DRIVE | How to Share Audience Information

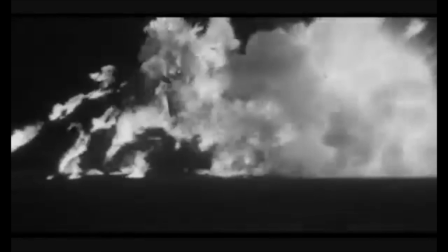251s
Not saying that one is better than the other, but interesting how an audience's experience of a scene can be changed based on what information is provided.
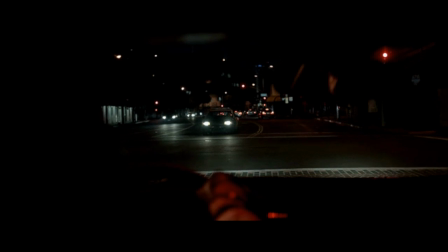259s
Another reason why Drive's opening sequence is so joyous is when we reach the climax,
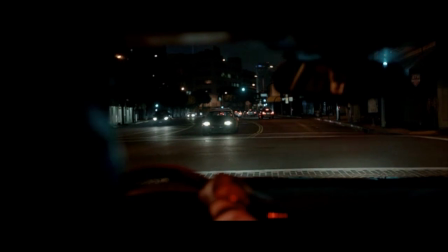265s
the idea of parallel stories coming together to affect one another. Another classic example is from this scene in The Good, the Bad and the Ugly.
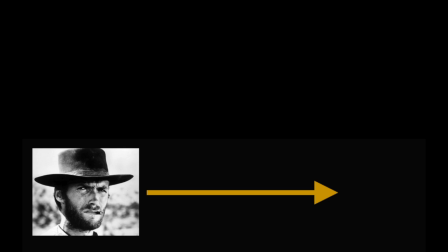273s
In one instance we have Clint Eastwood's character appropriately preparing his pistol. In the second but parallel layer we see approaching characters who pose a threat to Eastwood,
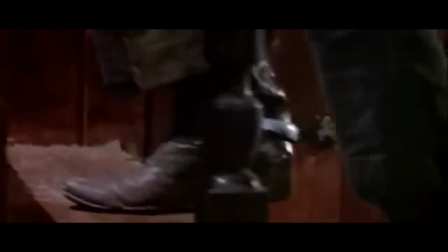283s
causing uncertainty, and Sergio Leone creates a masterful feeling of anticipation.
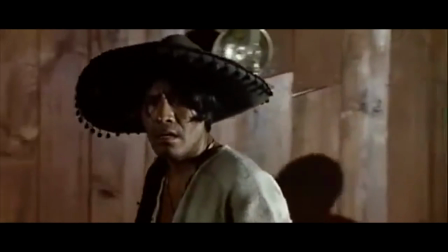289s
The third character of the scene is the atmosphere, the marching outside.
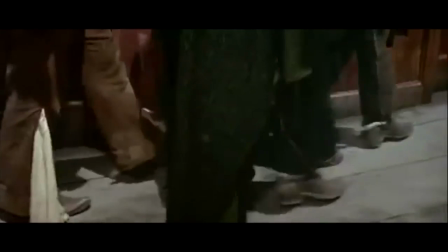294s
The noise from the streets creates the volume necessary for the thugs to approach without being detected, and they even stop when the marching stops.
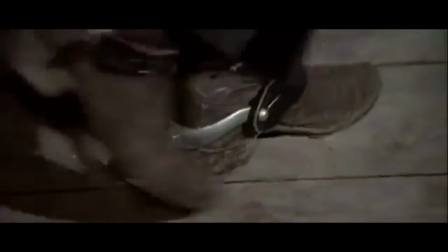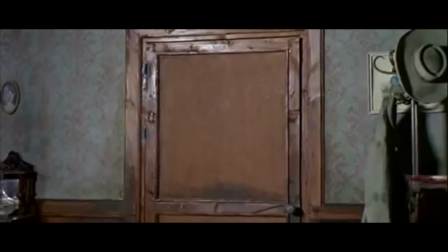309s
But one small mistake of timing by the thugs is enough to hint to Eastwood's character.
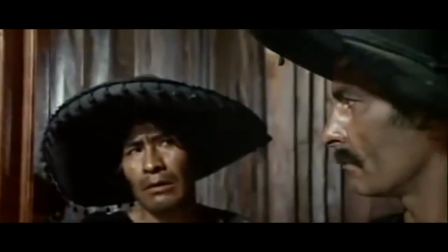314s
He even explains this fact to the thug after he shoots him.
Your spurs.
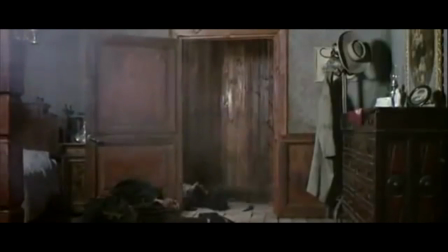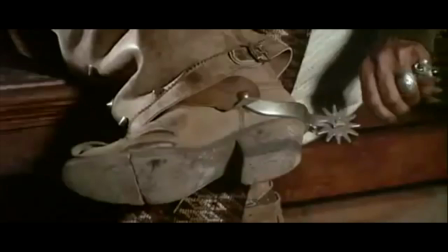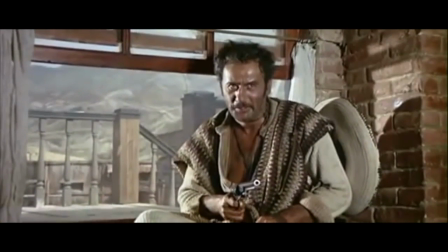331s There are two kinds of spurs, my friend. To drop.
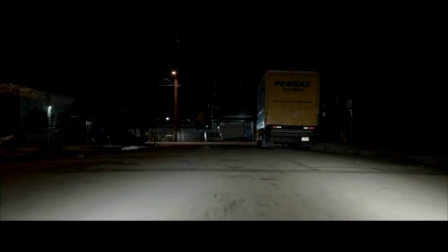335s
And Kamen comes down with another So even though the opening to Drive is short and simple, its cinematic use of suspense, timing,
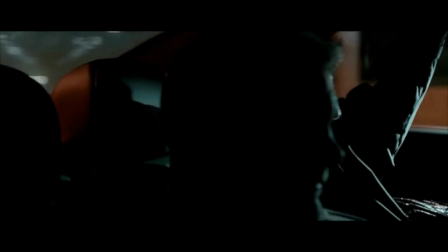343s
layering, and carefully crafted audience information is crucial for creating the satisfaction at the climax of the scene.
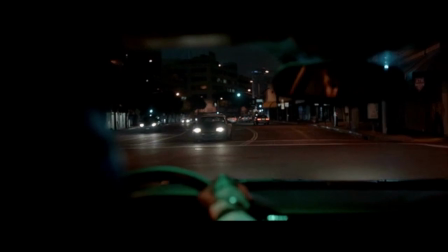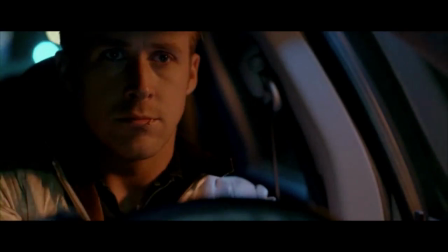359s
Another notable point from this sequence is that it's all filmed from the point of view of inside the car,
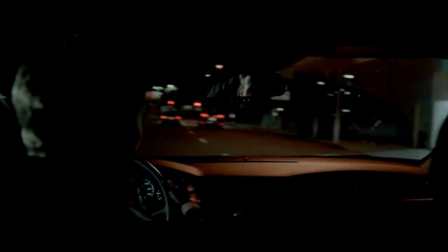365s
bringing you closer to the driver character and just showcasing the amazing directing talent from this film.